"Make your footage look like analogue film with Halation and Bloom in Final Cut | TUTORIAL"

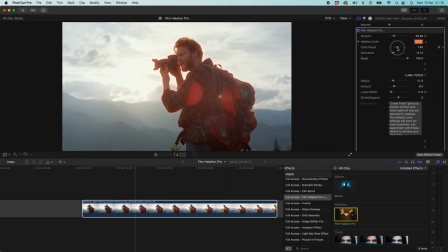(8:13)
But again, as with all these things, we want them to be subtle, we want them to be believable, so not too much.
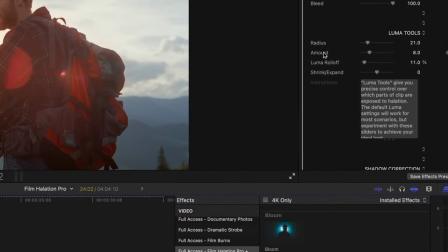(8:22)
When we come down to Luma tools here, you can see we've got radius, amount, Luma roll-off, and shrink expand.
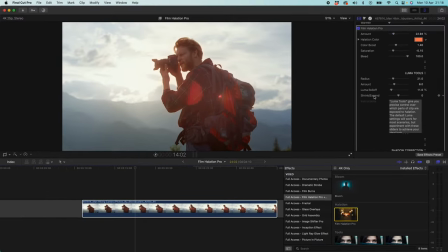(8:27)
Now these tools are basically going to let you choose where in the clip you want this to be applied to, how extensively you want the halation effect to range across your clip. So with radius, you can see the higher I go, the more we're going to see this like come into our shadows, go across our borders.
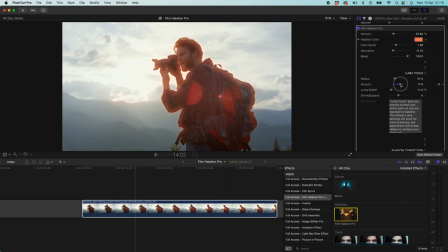(8:44)
With amount, this is essentially a power slider. This is just going to give it some more oomph behind it, so we're going to get a brighter and a more intense effect. If I pump up the amount here to show you Luma roll-off is basically going to give the plugin permission to apply the effect into new parts of the clip.
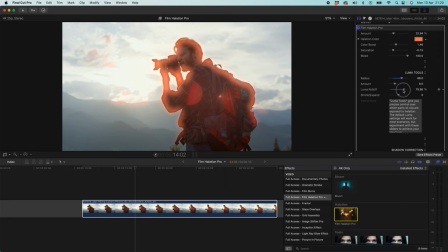(9:02)
This actually isn't a great example to use this one on, but you can see the higher I go with Luma roll-off, we can start getting it in some other areas that we weren't getting it in before. Shrink expand is probably the most useful tool here in terms of achieving an actually authentic look to your footage. So the higher you go with shrink expand, the more subtle this effect is going to be, and this
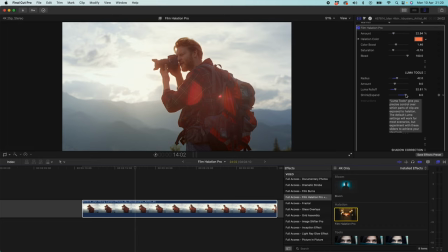(9:20)
is where you can really fine-tune the effect to just give you this beautiful, believable feel to your halation effect. If we scroll down a little bit further, you can see we have shadow correction. This is essentially a tool you can use to make the plugin play ball with you if it's maybe filtering into places of the clip you don't want it to,
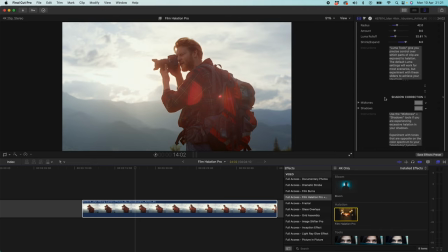(9:37)
namely like inside shadows, inside dark spaces. So in a couple of instances, you might be applying this clip to a silhouetted person, and in the shadow of their silhouette, you might be seeing some halation effect. So in that instance, what my tip would be here is to click on the shadows icon here, and you get this color slider.
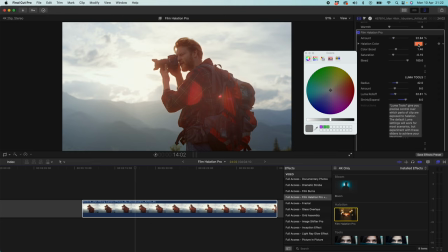(9:57)
If we come up to the top, we can see that our halation colour is this sort of peachy orange, kind of around here somewhere. What I would do in this instance is I would roll my colour over to the side here, to the opposite side of the spectrum,
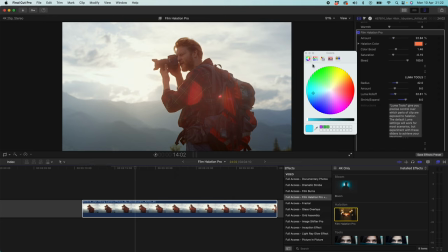(10:12)
and what this is going to do is this is going to tell our plugin to apply the opposite colour to the halation in the shadows, essentially cancelling out the halation effect in the shadows.
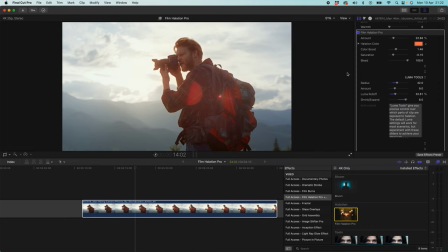(10:23)
Luckily on this clip we don't actually have that problem, so it doesn't have any effect, but that's just a top tip for you guys if you were to run into that problem. So let's take a look at these two clips next to each other with and without Foam Halation Pro.
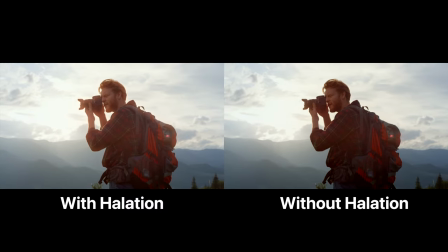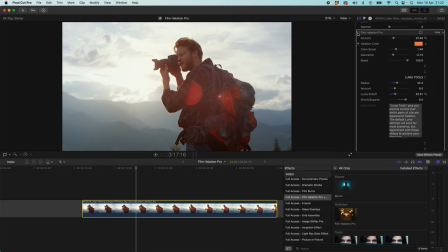(10:41)
So I'm sure you can agree that effect is really subtle, but it is really, really effective to just creating this sort of je ne sais quoi to your film. You know, it gives you that feel of this, there's something dreamy, there's something vintage about this, but I can't quite tell what it is, but you know it is Foam Halation Pro.
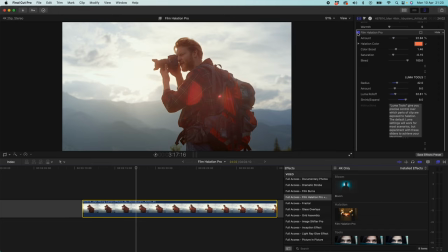(10:58)
I'm going to show you another instance here where I think Bloom and Foam Halation Pro work really, really well together.
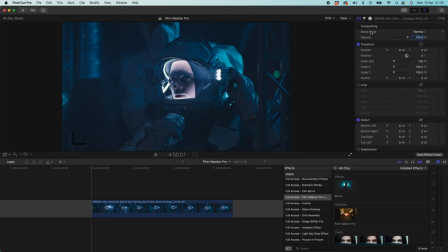(11:08)
So Bloom and Foam Halation Pro can actually work really nice together in synchronicity and create a powerful effect. A scenario I think this works really well for is in darker environments where you have a bright light source, especially one that passes across the lens and maybe creates a lens flare or something like that.
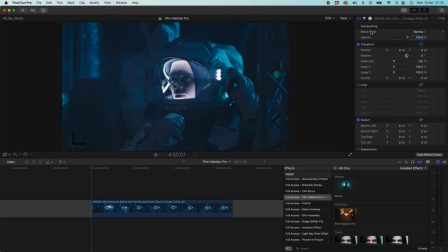(11:24)
You know, a lot of cinematic movies, they use this effect, so they'll try and get that sort of anamorphic lens flare if they're using anamorphic lenses. With this one, you can create more atmosphere to your clips and also have a concentrated glow on the light source, which I think is really, really effective.
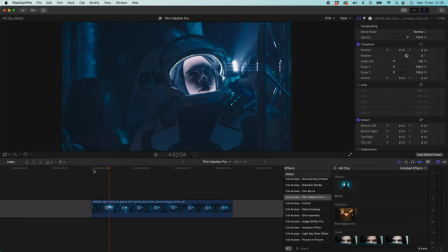(11:40)
So I've got this clip of this spaceman in a really high-tech looking suit with his light, and he's passing the light source across the lens quite a lot, and it just looks great. But we can make this look even better.
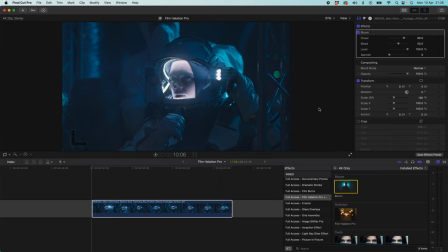(11:52)
So what I'm going to do is I'm going to click the clip, I'm going to double click Bloom, and you see straight away this adds a really nice atmospheric, it looks like there's some sort of haze in this room. And I'm not going to let this, I'm going to bring my bleed down here because I don't want it taking away from the definition on his face too much.
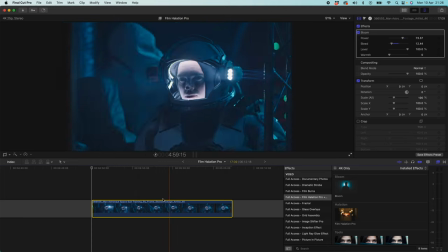(12:12)
And I think that's going to look just about right there. Now what I'm going to do is I'm going to double clip Foam Halation Pro.
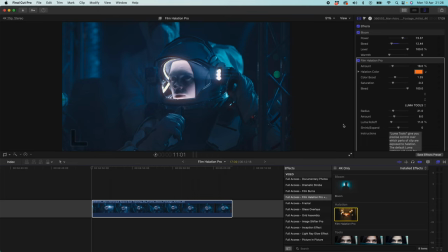(12:18)
And you can see straight away our halation is coming in, but the red tint that is default with this pack is not looking quite right.
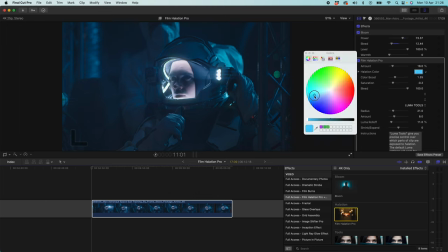(12:26)
So what I'm going to do is I'm going to click the colour here, and I'm going to bring it over to the blue side of the spectrum so that it fits in more with the colour palette of the clip.
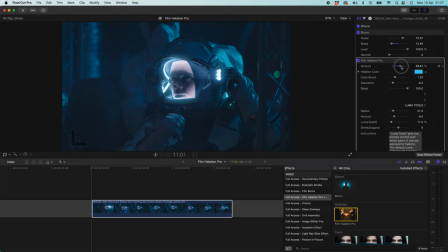(12:35)
You can see if I pump up the amount here that our halation effect is just really, really nicely working on those edges where the light sources are.
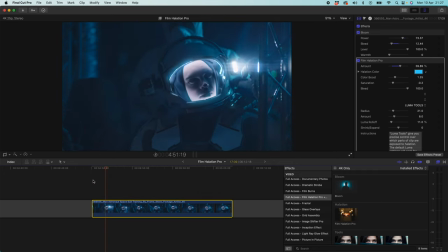(12:42)
So let's just take a look how that is. That's looking really cool when the light passes over, that looks great.
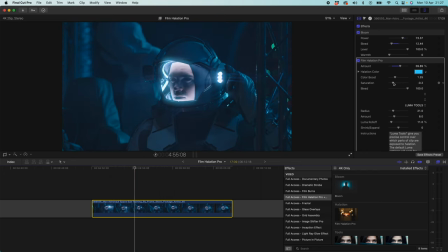(12:50)
I think we can make this even cooler. I think in a sci-fi application like this, you could pump up the saturation a little bit and the color boost just to really emphasize those cool blue tones that is so popular in sci-fi. And I might play around a little bit with the Luma tools too, just to make sure that everything I want to be affected is and nothing else.
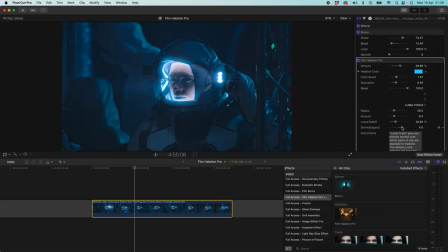(13:12)
There, I think that's looking really cool. Let's take a look at those two clips side by side and see which one you prefer.
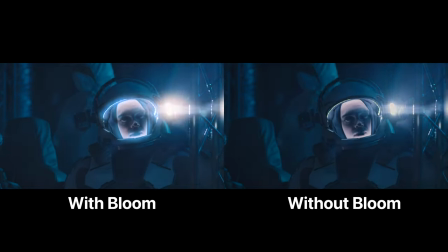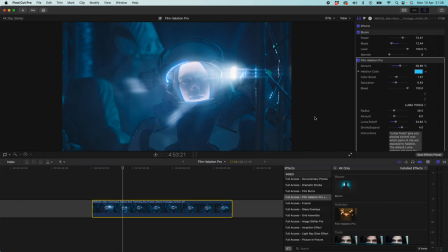(13:24)
So cool. I think honestly there are endless applications to this plugin pack, and I'm really excited to see what you guys do with it. This plugin pack from FCPX Full Access is definitely the most affordable way to get this effect.
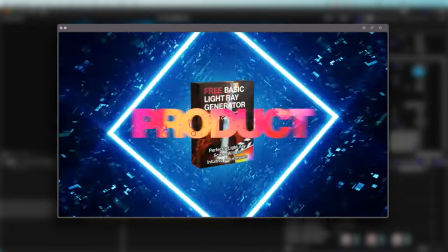(13:36)
It's also part of the Ultimate Bundle from FCPX Full Access, which is just $99 for every single plugin pack that they make.
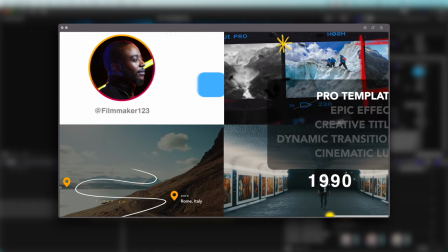(13:43)
That's over 100 packs included. It's something like a $1,600 saving.
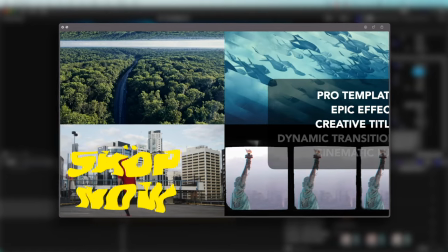(13:49)
It's a crazy deal. I totally recommend you guys go check it out. I'll leave the link in the description.
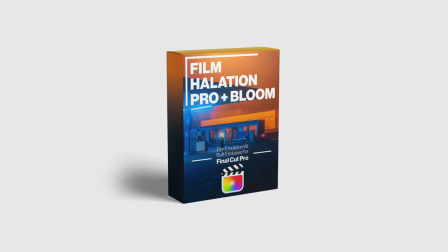(13:54)
Anyway, we're really excited to see what you guys do with this one, and we'll see you in the next video.